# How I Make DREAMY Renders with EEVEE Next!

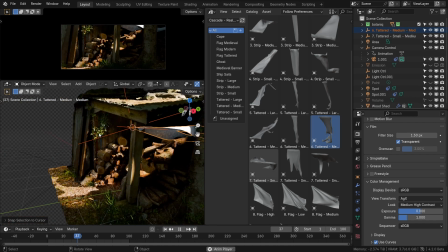8:20 We can go a step further and add another cloth at the front to break up the edge highlight and have a visual presence of a dynamic object.
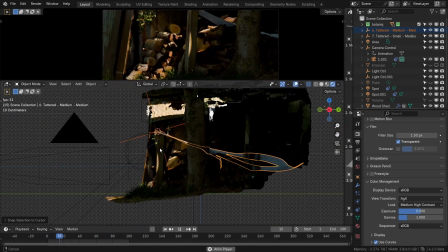8:27 Same drill with placing the 3D cursor where we want the cloth to be and selection to cursor.
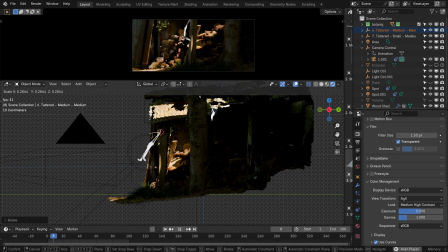8:32 Resizing the empty makes the cloth inherit the same transforms. While looking at the camera view, we can resize it appropriately. Not too little and not too large. Judicious use of everything does the job. Right around here looks alright.
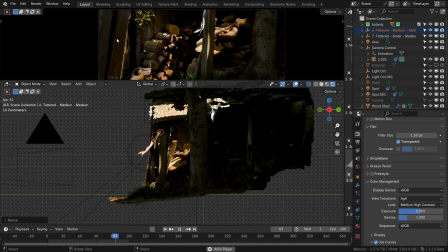8:48 We're basically looking at the shadows over at the far edge highlight to make sure that the shadows are cast there.
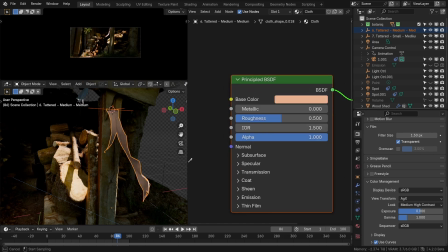8:54 The library does come with some interesting cloth materials and textures, but here we'll resort to a simple diffuse material matching the surroundings. A dark beige color does go with the wood underneath and it gives it a belonging in the scene.
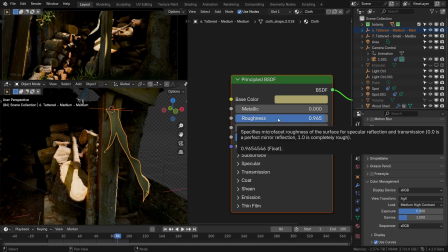9:08 We can increase the roughness so that it does not reflect that much of light and does not appear glossy.
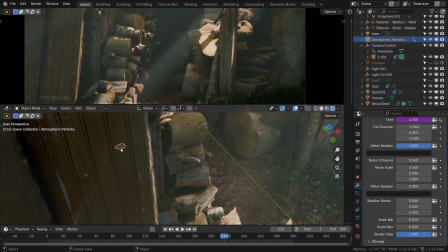9:15 That will be perfect. As a final layer of imperfection, we can add dust particles with the free geometry node system that I use.
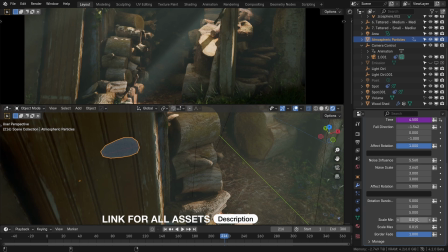9:23 I'll be sure to link it for you as well. This provides a lot of flexibility with all the parameters that you would need in a dust particle simulating system.
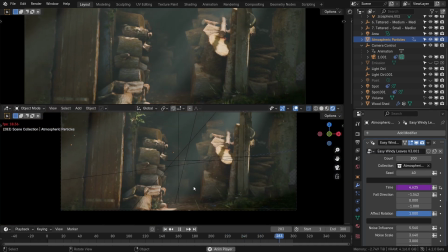9:31 It's not just only there for dust, you can use it to make snow, falling leaves, ambers, etc.
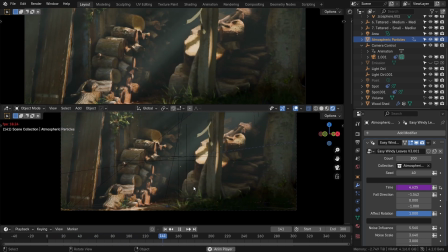9:37 Bear with me, we are almost there. As a final prop, we'll add this antique machinery.
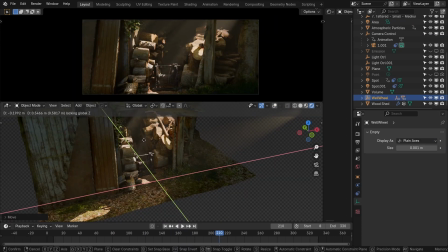9:43 I like mechanical bits with rich textures because of their ability to add to the story.
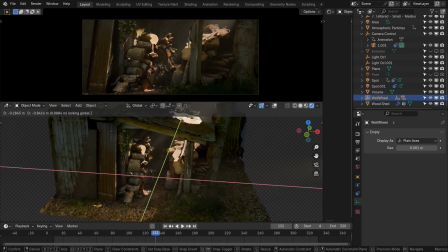9:47 You can press G and Shift Z to move it along the XY axis. This does feel a lot like working and moving things around in Unreal Engine, especially with the real-time rendering. So we'll place it here where it'll receive some light from the second lamp that we made.
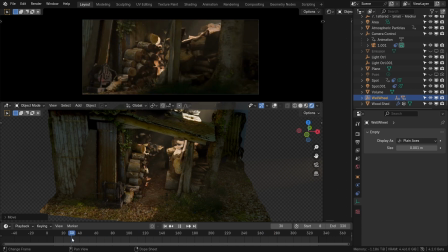10:03 Later in the animation, light moving from the inside also starts illuminating parts of it, which makes it a bit more interesting with the light.
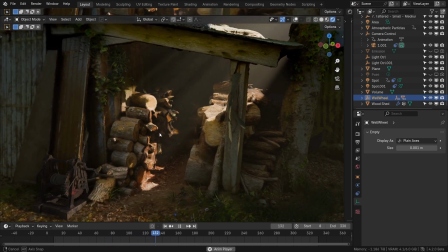10:10 With this setup, I think we are ready. But just before we render, let's see if you guessed the renders right.
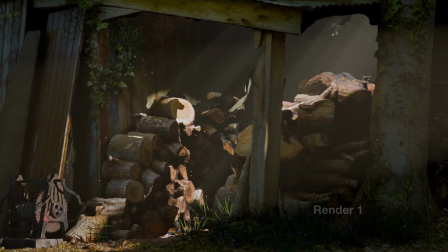10:18 So, the first render was from Eevee with 64 samples and 9.86 seconds of render time.
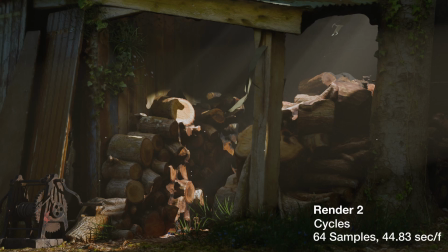10:27 The second is from Cycles with 64 samples and 44.83 seconds render time in the same resolution.
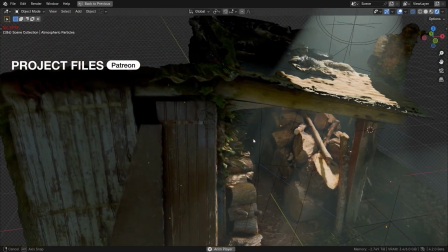10:36 Congratulations if you got it right, you are a keen observer. With everything in place and running perfectly fine, we can now start the render.
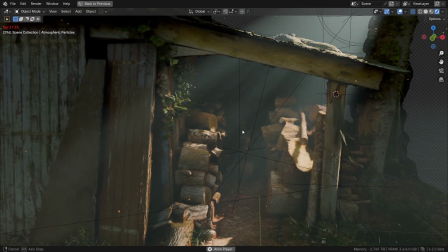10:44 After some post-processing and sound design, here is the final result.
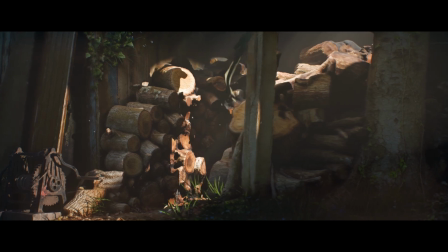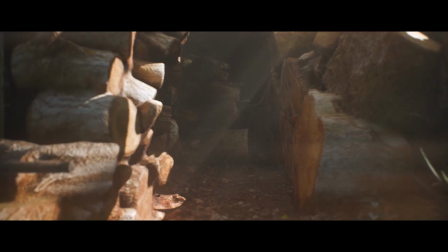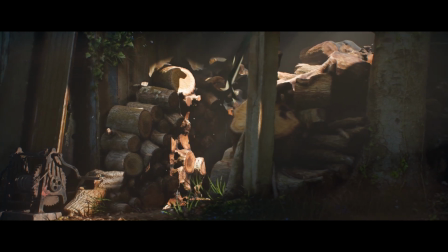10:59 I hope this was helpful. All the project files are available on my Patreon along with some more resources.
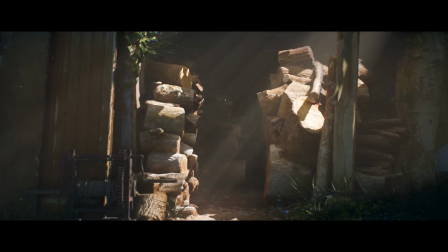11:05 If you do struggle with lighting, I have an entire series about the mindset you should have when lighting your scenes.
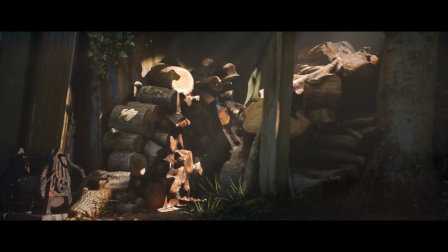11:11 And it also gives you a step-by-step process to light different scenes with the direction in mind.
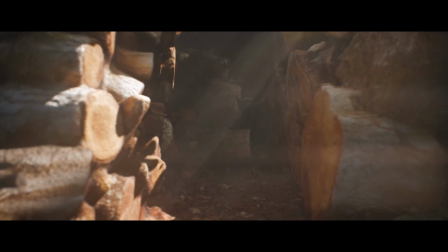11:16 Like and subscribe if you learned a thing or two. I'll see you soon in the next one. Farewell.